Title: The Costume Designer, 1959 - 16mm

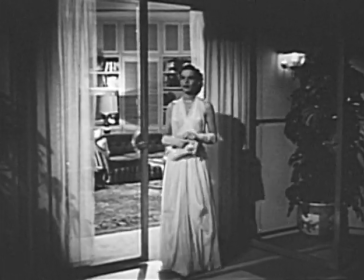Chiffon, then. Attractive, but not as flamboyant as the other dress. It's summertime, too, so chiffon would be appropriate.
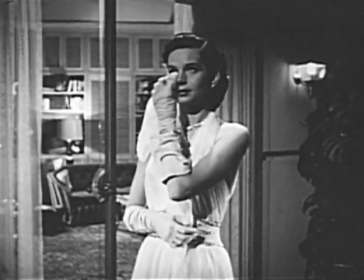Suits her character, too. Adds to it, in fact. She does wear it well, and it will be striking in the moonlight. Good. Chiffon it is. And so the costume designer establishes the basic elements of appropriate dress for that scene. For other scenes, well, the same process again, and again after that, scene after scene, through the entire action of the film.
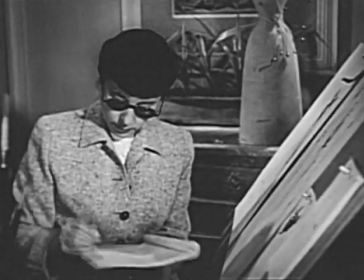With all the dramatic, historical, and locale requirements fixed in mind,
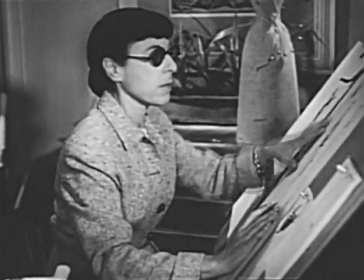our designer is now ready to crystallize and integrate her facts, intuition, and skill.
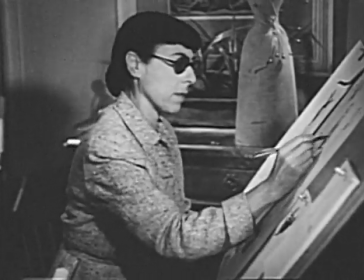Rough sketches first of all key scenes.
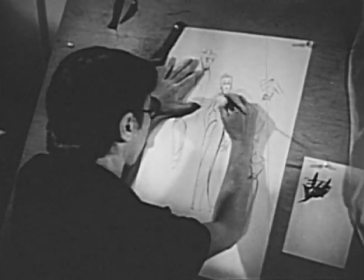At her command are years of background and experience, schools, academies,
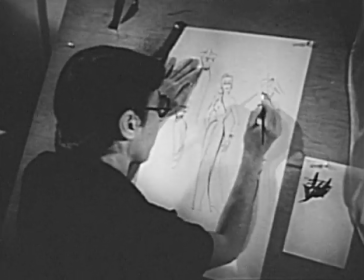colleges in Paris or Brussels or New York or London or anywhere else in the world.
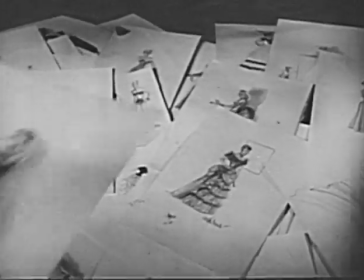A successful design business of her own generally, which brought her to Hollywood's attention in the first place,
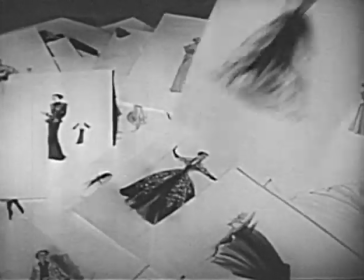and a flair and knack which stamps her creations with individuality and force.
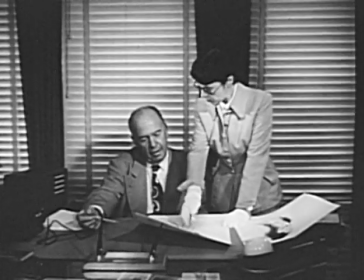Other opinions now on the rough sketches. Will these wardrobe items do their best in contributing to the film's effectiveness?
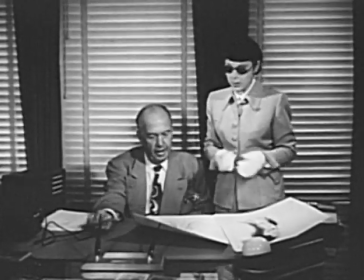Help to give it character and impact? Emphasize this, that, or the other facet of the screen character being created?
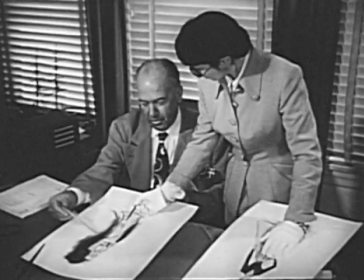In short, are they right, on all counts, for the job to be done?
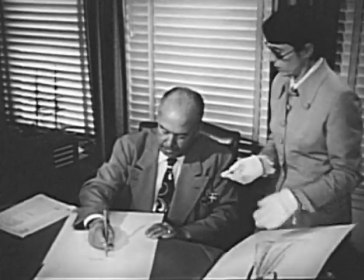If so, they are approved by everyone concerned. This is the official go-ahead.
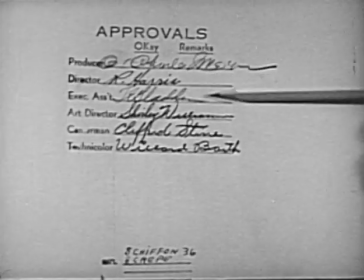And here another important talent of the costume designer comes to light, a very practical one,
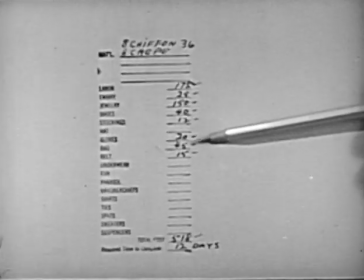which shows itself on the back of these sketches in the form of a complete cost breakdown for each particular gown,
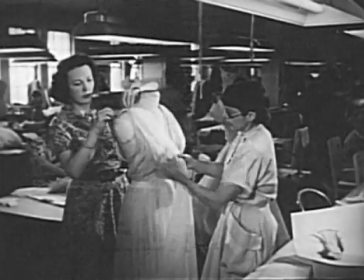frock, ensemble, or whatever the wardrobe item. Only now can the wardrobe department, under the supervision of the costume designer,
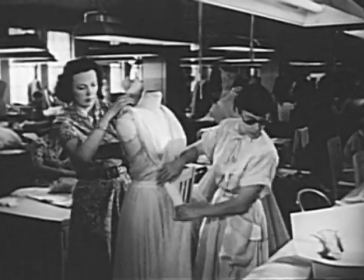proceed with its job of producing costuming for 1 or a dozen,
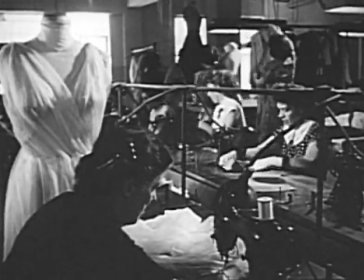100 or 1,000 characters to be created within the framework of a single feature-length picture.
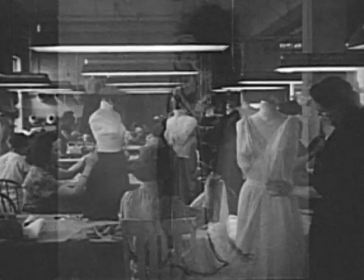And only now, the costume designer's art can take tangible form in material, color, drape, and line.
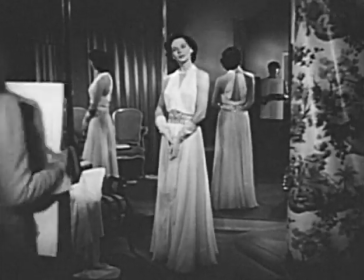Only now does a gown become a gown, moving out of its conception as an idea or a sketch.
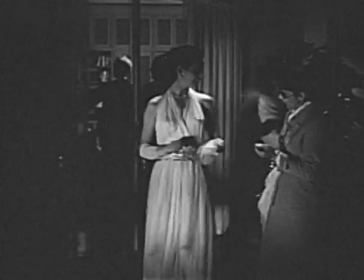With the film in production, the costume designer continues on stage, keeping a watchful eye on the costumes she has designed,
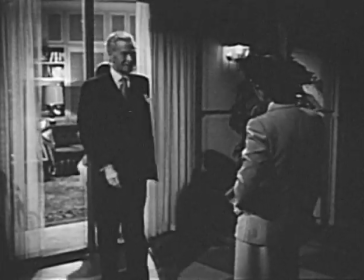making last-minute improvements, making sure that her creations reveal to best advantage the purpose for which they were designed,
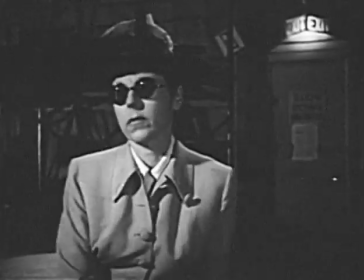maintaining a constant surveillance from first scene to last.
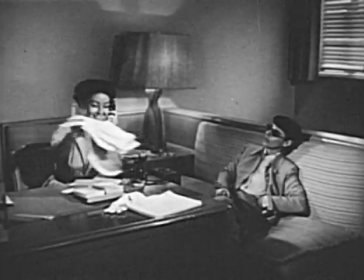Only when production ends does her assignment end,
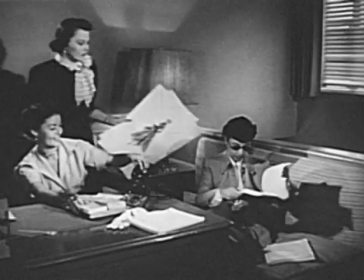only to begin all over again as new pictures go into production to claim her expert attention to making wardrobe right,
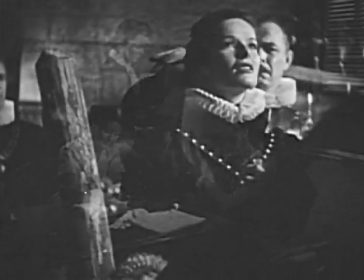and to call up all the costume designer's skillful blend of factual knowledge and artistic creative ability
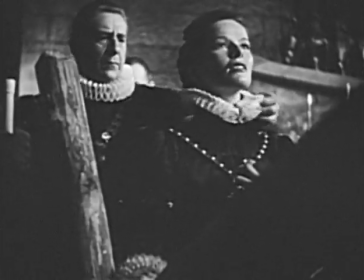to contribute in subtle ways and in spectacular ways to your film enjoyment.